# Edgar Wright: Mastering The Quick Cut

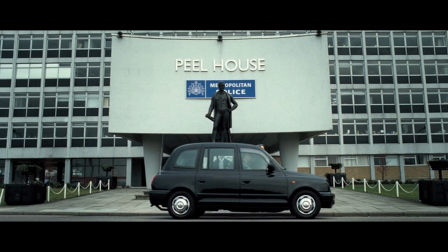For instance, in this scene, we follow Nicholas as he moves to Stanford,
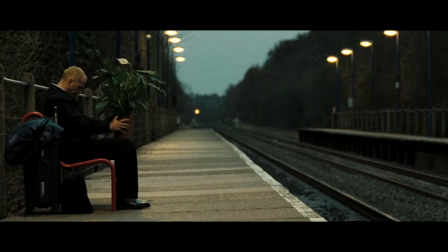and we know the longevity of said traveling by small details such as the change of the mobile signal,
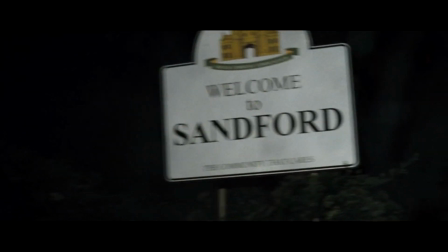which keeps getting lower until he finally arrives to civilization once again.
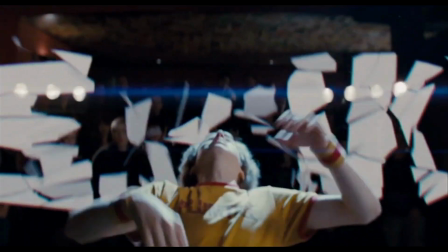It is clear that by betting on a faster cutting pace, Wright does not sacrifice information,
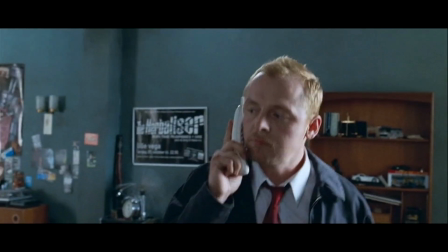being necessary for the audience to study closely every detail.
What?
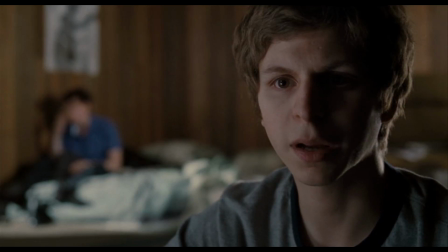This is boring. Delete.
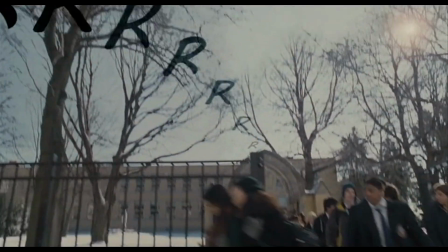Another one of Wright's resources is the clever use of transitions such as match cuts and whip
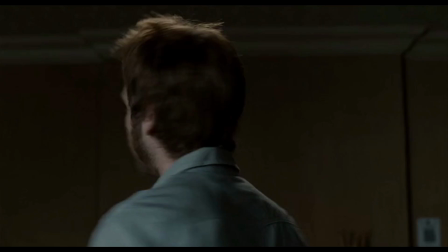pans to draw attention to editing patterns and to keep the viewer oriented in speed and time.
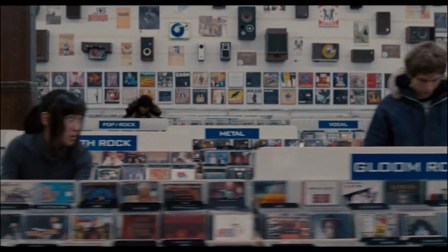In the scene where Scott and Knives are out on a date, there are 4 different frame wipes and a short reverse shot transition.
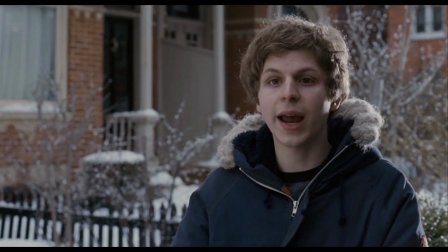A frame wipe is an object or line that travels across the frame to pull the next shot in, and it is used to hide a cut.
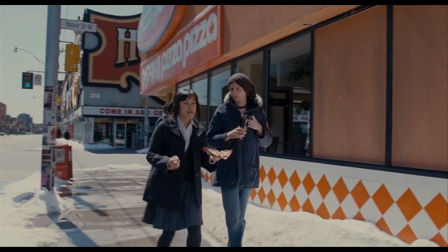In this scene, Wright uses people walking by to transition while amplifying diegetic
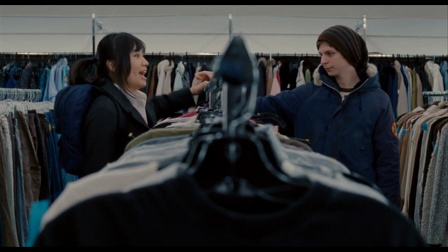sound such as cars or clothes hangers to pull the audience deeper into the world.
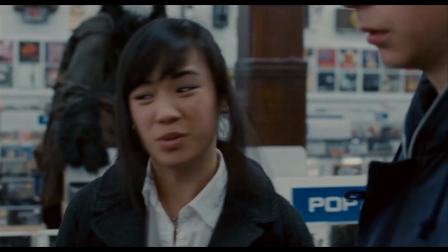At the end of the sequence, Wright uses a short reverse shot to transition from the music shop to the street,
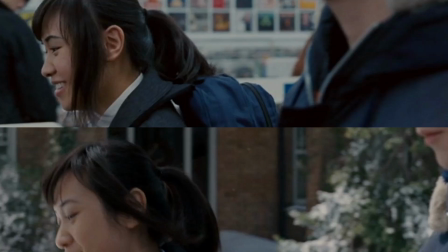matching knives framing in the foreground but obviously changing the background.
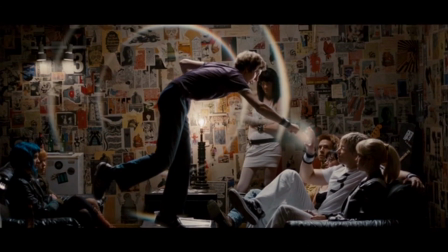By doing this, he forces the audience to interact with the movie to keep up with what is happening.
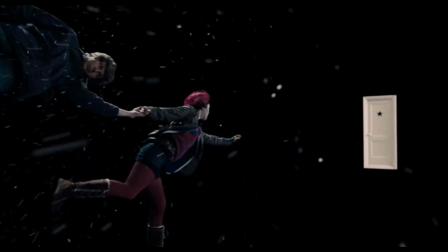What Wright achieves with his transitions is the building of a bridge to connect the shots while advancing in the story without sacrificing the rhythm,
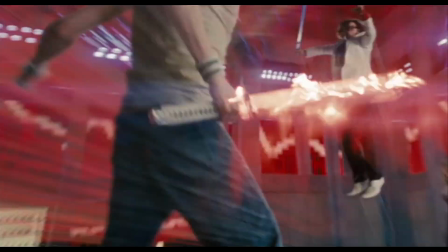which is crucial to his overall editing style.
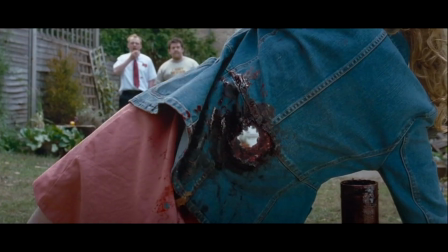Edgar Wright's hyperkinetic style is defined by Borwell's idea of intensified continuity.
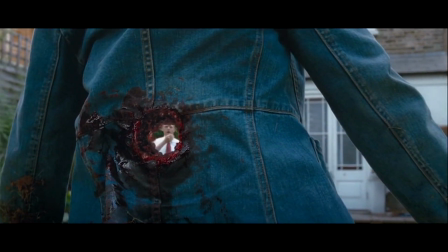Fast edits, close framings,
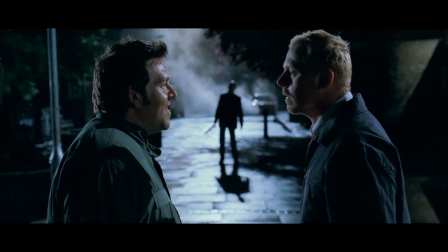and dynamic movement of the camera work together to create a matchless comedic style that allows Wright to produce remarkably entertaining,
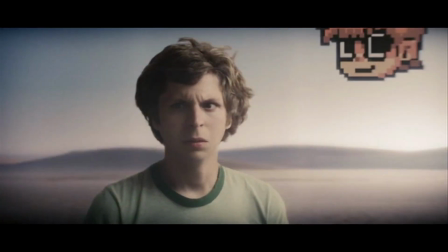funny, and energetic films that merge, defy, and twist different editing techniques.